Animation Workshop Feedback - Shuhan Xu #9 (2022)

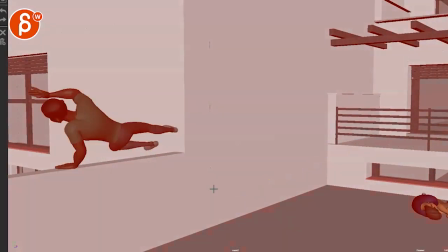Comes to a sudden stop and then goes out to a sharp right. I would keep that a bit more fluid with a wider arc.
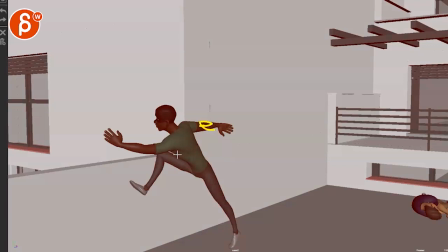And if he goes like this, to me, it's more like, well, you're going to put this arm here and not go like that.
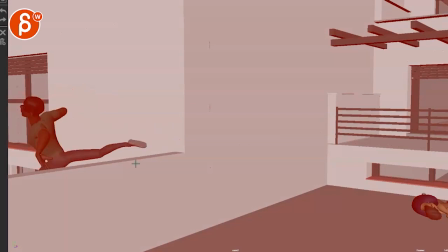I mean, unless he wants to push off. That's what I think it looks like because it's not really sticking to the wall.
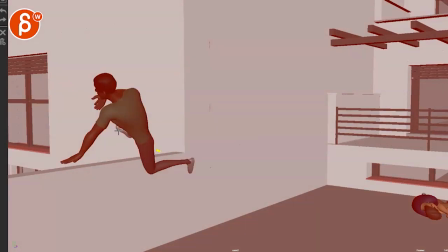Is he supposed to jump and then push off here or is he just going to bolt the other side you know like this arm down flip him over he just kind
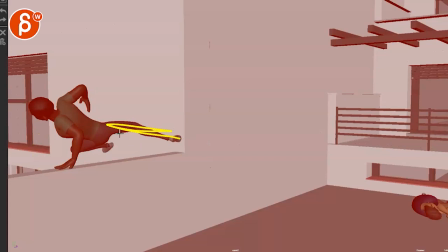of jumps over that and then again momentum wise if he does this and actually uses this wall and pushes off that momentum will carry him way to the left and this feels like he hits a wall right here and goes boom all right just throw that line here so he just goes here
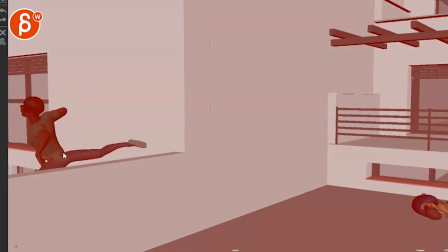hits that wall and just falls down so that exit would be out this way and not like this
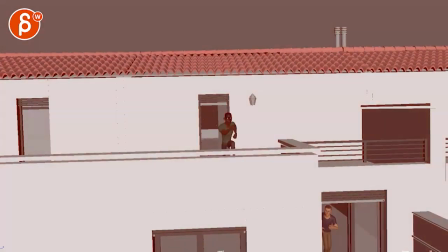if that makes sense so that's kind of that if i played a whole thing
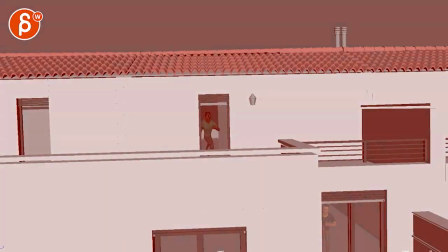what are we at here 70 like 25 slower comes out hey oh what's over there you over there
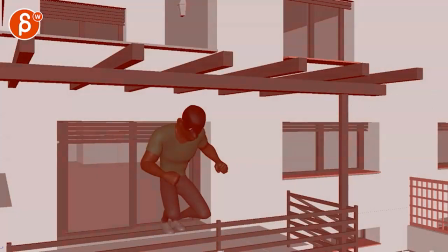it's a bit slow in places and in places it's okay like actually i really prefer that 25 slower
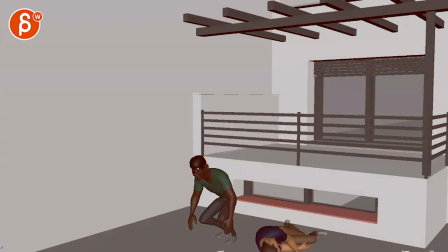but then this feels like the jump feels good to me better this feels slow and
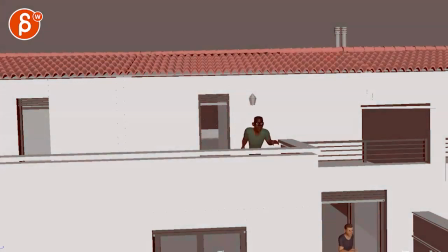the rest feels a bit slow so to me it's it's a mix between 25 slower and then regular speed and then slower again
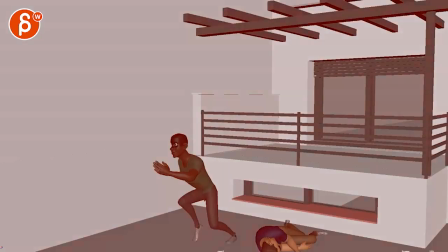and that's kind of that so i know those those are bigger changes in terms of well do you want to change the camera do you want to change the whole beginning
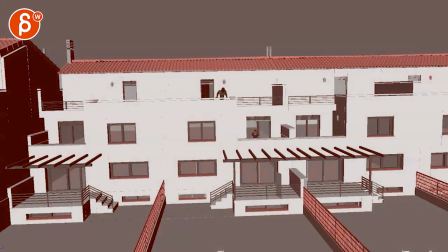and make it an establishing shot and you know and it's it's not to say that you can't do an establishing shot
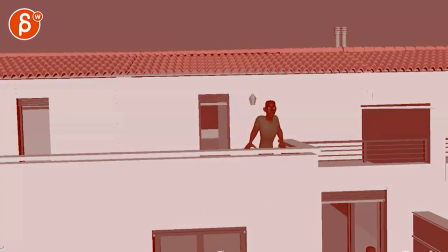afterwards but i would probably still go closer here now i would still probably play with the idea of character
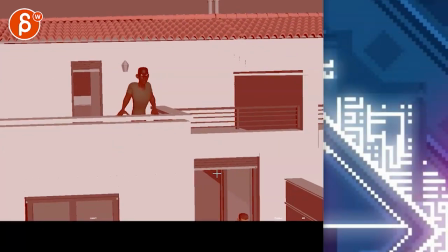frames this way and then at least when the other guy comes in we see more of it
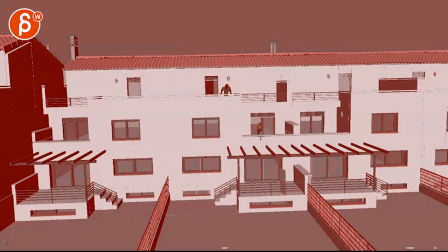that's probably the biggest thing for that and you can still cut to that and make that the big establishing shot and do this right what you have here with the big big move i think either way would work doing this first or not so whatever version i have before i think they both
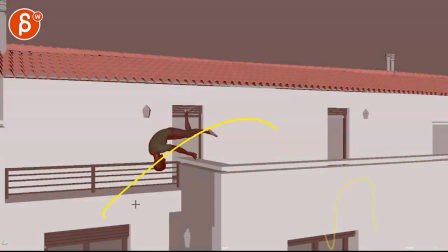can work i would just definitely rework this and then after that it's mostly camera movement if you want to go just cut and cut and cut or make this one longer
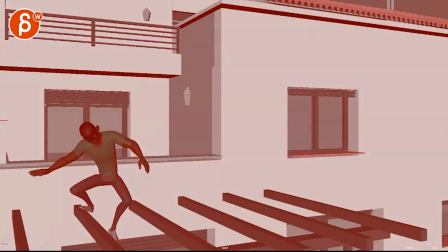shot but then really work on the camera move so it's it's less over three frames and just sharp and then camera the
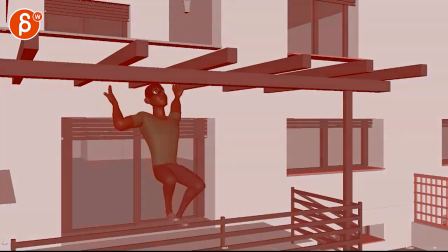character interaction feels a bit weird like i said why what is he doing here don't quite
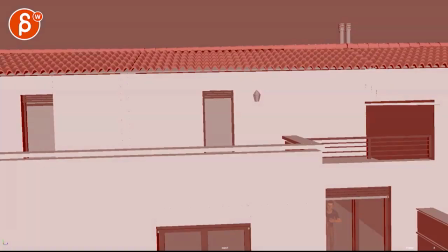get this and i don't know what the red light is here i don't see anything
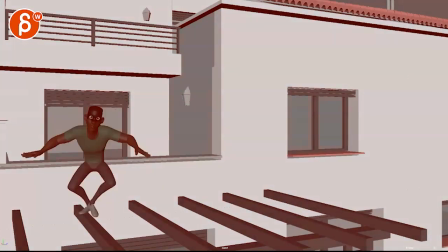in your email like why why is it constantly getting
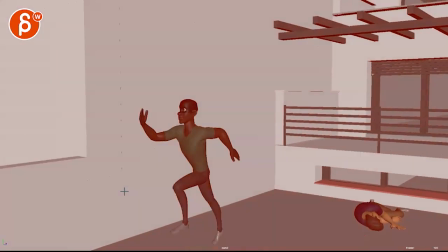having that that layer of red on and off um and that's it all right thanks all right there's an email you can sign up you can start whenever you want you can submit whenever you want you get 16 submissions either away, a like and subscribe would be awesome. All right, thank you.